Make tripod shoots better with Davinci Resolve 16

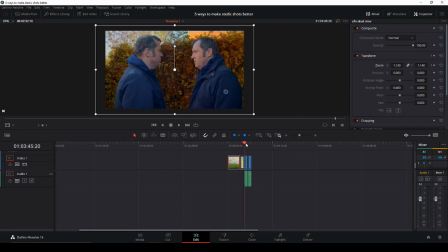[4:09]
Let's go to the next hack here. Let's use this clip here.
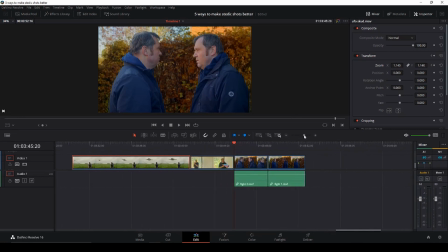[4:14]
So as a good thing would always be to shoot in higher resolution than you are delivering. So this is a 4K clip and I'm delivering in 1080. So the basic idea is always to cut on a movement.
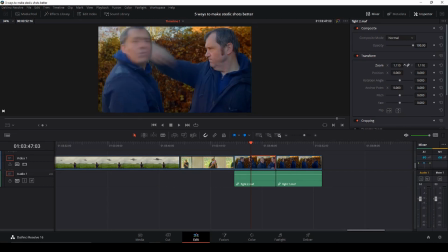[4:30]
I do that a lot. So now we've cut here on a movement, and then I'm going to zoom in my clip here a bit and just reframe it using the transform, something like that. Oh, that is not the world's best key or green screen, but okay.
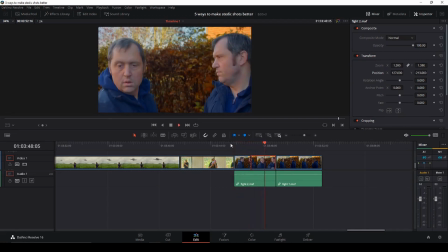[4:50]
If you didn't see that tutorial, that'll be somewhere as well. So then we have this, and then of course I just want to make a another cut here. Again, on DaVinci, I'll just use B to go to the eraser tool and then make a cut.
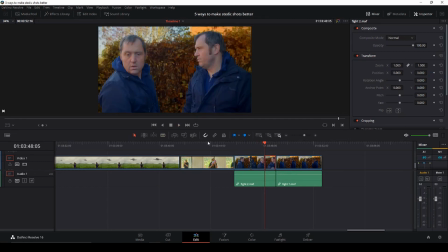[5:06]
And then I'm just going to reset the zoom and the position. So we'll go back to the first shot. So now we have this little thing here. Kind of nice. Okay, and the next tip, of course, would be to add movement.
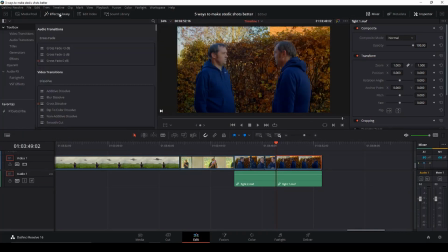[5:22]
So I'll go into the effects library here, and I am just going to go into my open effects, and I'm just going to go up here and type in camera, and then I'm just going to take the camera shake,
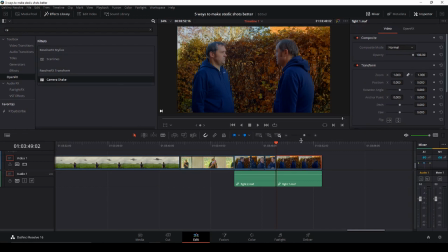[5:39]
which I have right here, and I'm going to drag that on my clip. So now we're going to take our steady shot here and make it look like handheld. And of course, if we go into the inspector, into open effects, we can change the things.
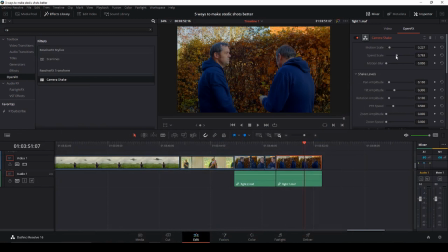[5:54]
And the motion scale, we are going to bump that down. And also the speed scale, we are going to bump that down a bit. You see, if we bump it all the way up here, you can see that it's way too shaky or bumpy for us.
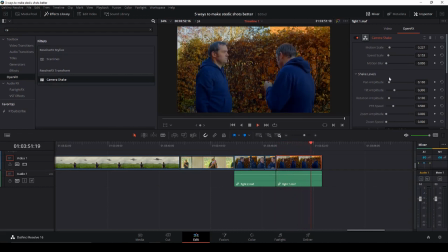[6:16]
So now we just have a little, it's not that much, and I might give it a little bit in the speed scale here. So now we have this little thing here, where there is a little bit movement.
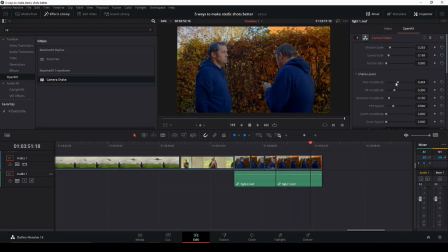[6:33]
Of course, we have all the shake levels here, so we can push in the pan a little. So there's just a little, and also the tilt, I want to give just a little bit more.
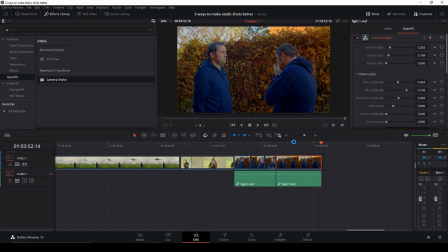[6:47]
And the rotation, might give it just a little bit. So something like this. And that gives a little life. At least it removed the illusion of it being on a tripod.
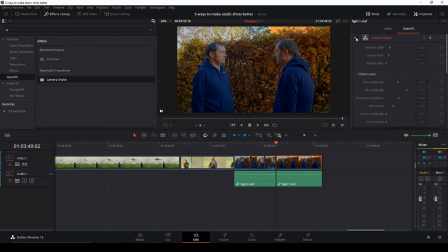[7:04]
And then, of course, we have different things we could change in here. But for now, I'm just going to use those levels. So here we have the normal clip. And then we're just going to see it with the effect on. And it is just a little handheld, a little alive. So I think that is pretty darn nice.
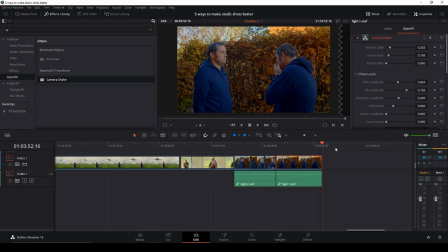[7:23]
So let's go to the next little thing here. So first off, let's just kill the effect by using the trash can here.
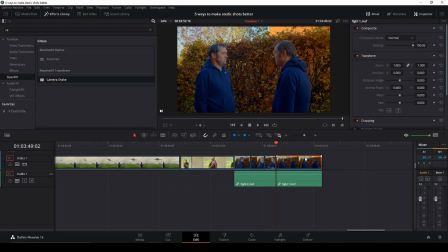[7:37]
And then again, as I was talking about earlier, that always shoot in higher resolution than you're going to deliver. So in this case, I do that all the time. So either one way of doing this thing is, of course, to put in the black bars. So now you can do like a pan.
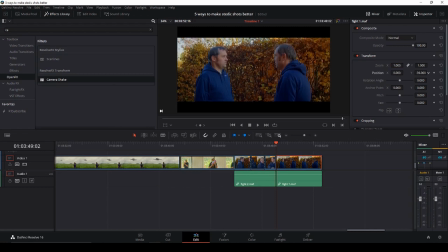[7:58]
Oops, wrong one. And now you can do a, just by changing the position and adding in a keyframe. Again, then you have done a kind of a pan.